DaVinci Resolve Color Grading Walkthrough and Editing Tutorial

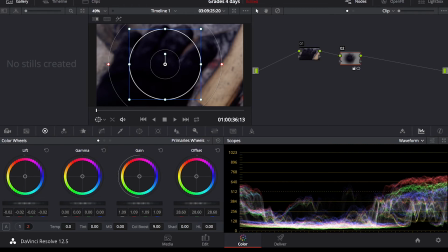I like to go back in the color wheel boost the highlight so that when the snow does Come into focus it does pop because it's highlight. So I'm going to increase the contrast just so that this helps bring the focus of the viewer into the hand, which I want the center focus point to be.
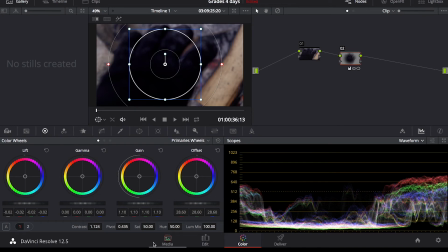This means that around the outside it won't be as contrasty. It'll kind of have a more soft, especially with the lens I've used here. It's a little bit more blurry on the outside. I'm not going to adjust too much of the color in this video clip here because it's mostly black and white.
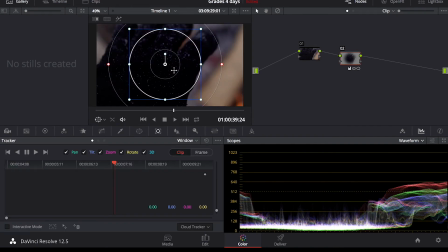So if you go back to the right of Windows, there is a tracker tab. So this allows you to track an object so if you brighten someone's face you can select their face and it will track it and continue that adjustment just on their face not on the rest of the clip but for the purpose of this video clip here my hand isn't really moving and I
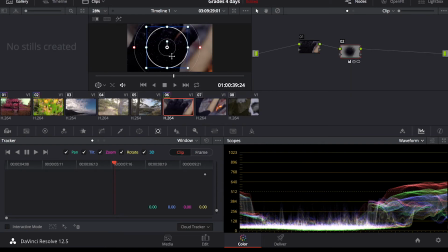do want the center point to be the focus no matter what and because I'm going to be copying this to the next clip I don't want a moving object to be searching for something that's not really there in the second clip. So as I mentioned before, I want to add the same color corrections on this video clip to the video clip after it because they're from the same overall video.
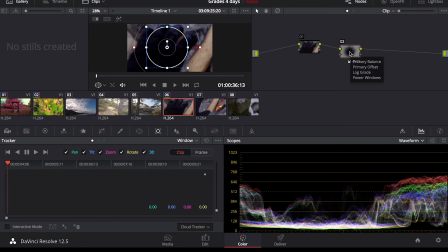All you have to do is make sure that this node that you've corrected is selected, hit command C, go to your next clip,
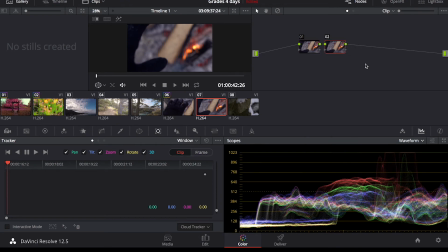right click, add node, add serial, make sure this one's clicked, command V, and that will add your adjustment that you just added in this clip here to this clip here.
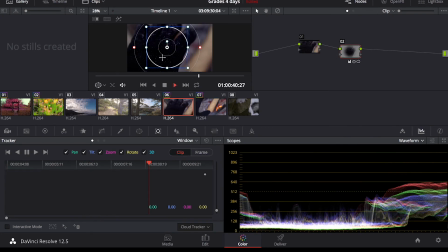So if you play it out, the slow-mo clip here you can see color rating here transfers over to this next clip maintaining the contrast
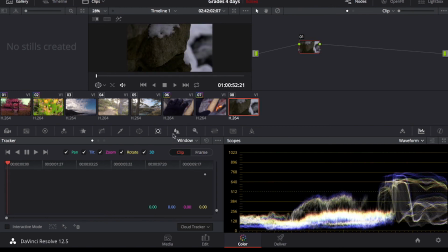in the center once the focus comes around kind of a softer outside so let's show a more clip here just some last-minute adjustments so a lot of these different adjustments and tabs you probably won't have to use if you already know what color match and camera raw settings are odds are you know how to use these tabs so
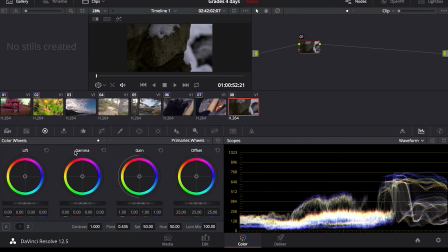this last one let's go into the color wheels it's going to add a another node here add serial except for this one we're going to actually add a lut right click go down to 3d lut gonna go down to kino lut r709 because this is
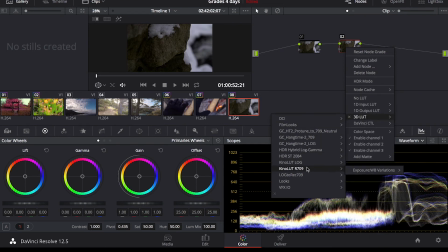a rec 709 file this is not shot in a log or raw video format go to my exposure variations let's brighten it up a bit.
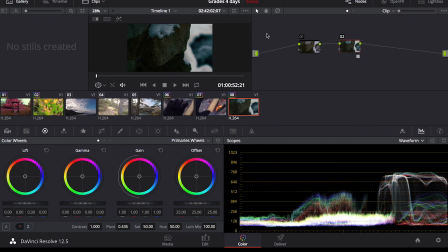Let's just warm it up just a tad and see what it does. Okay, so this LUT is a preset color profile that just speeds up my entire workflow. I almost always use LUTs unless I'm doing a very minor adjustment where I want to really be specific with what I'm trying to capture with these colors.
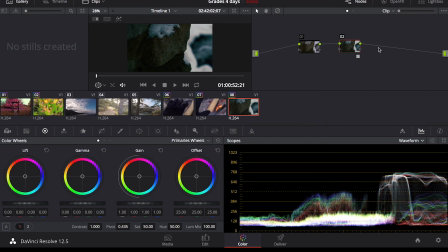So just by adding this LUT, instantly the shadows got a nice teal blue hue to them. The foreground has a little bit of a more warmer feel. Gives this video a nice cinematic look. but I'm not really satisfied with how dark it is. And if you look down here in my waveform, it's there really isn't anything bright in this video.
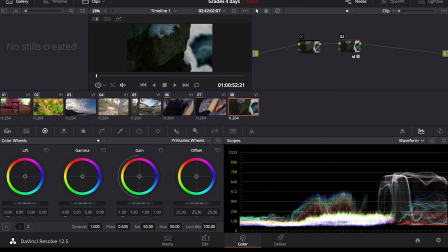So I'm just gonna increase the entire offset, bring the exposure up everywhere, go back down to the lift so I can just keep the nice dark parts of the video dark. I won't mess around with the color casting here just because the LUT has already done that for me and I'm pretty impressed with what it's done.
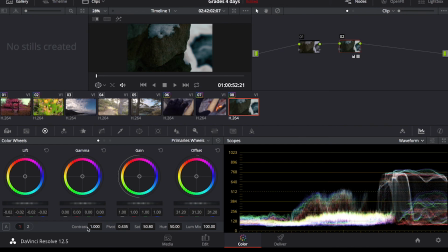I might go add a little bit more saturation. bit more contrast for more of a dramatic feel. Hit number two, color temperature is fine. Tint, it's got a bit of a green tint, but I like what it's doing in this video here. There really isn't a whole lot of color here, so I won't bother color boosting. Shadows, just more specifically pinpointing the dark parts.
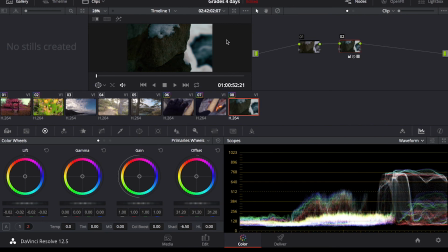I'm just going to decrease that a bit, adding more of a darker feel. So there you have it. I've shown just very different types of clips here.
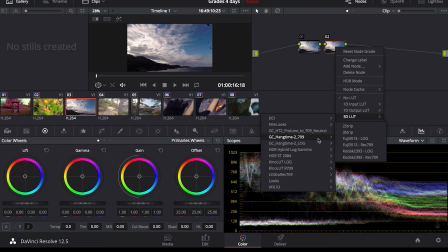There are some clips here that I'm just going to throw a quick LUT on just to save time and just to show how to do it. This is all shot in Rec. 709, so I'm just going to go bright.
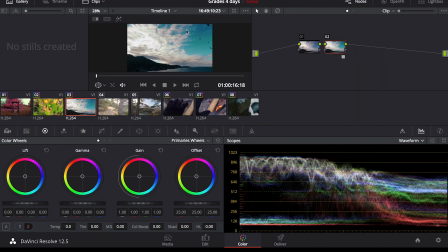Let's make it warm. It's a nice seascape. Some really nice tones there.
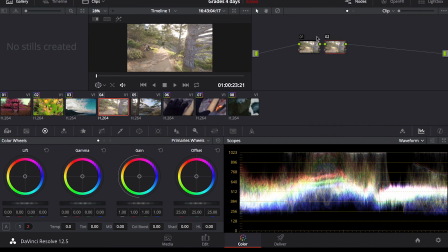And again here, add note, add serial, 3D LUT.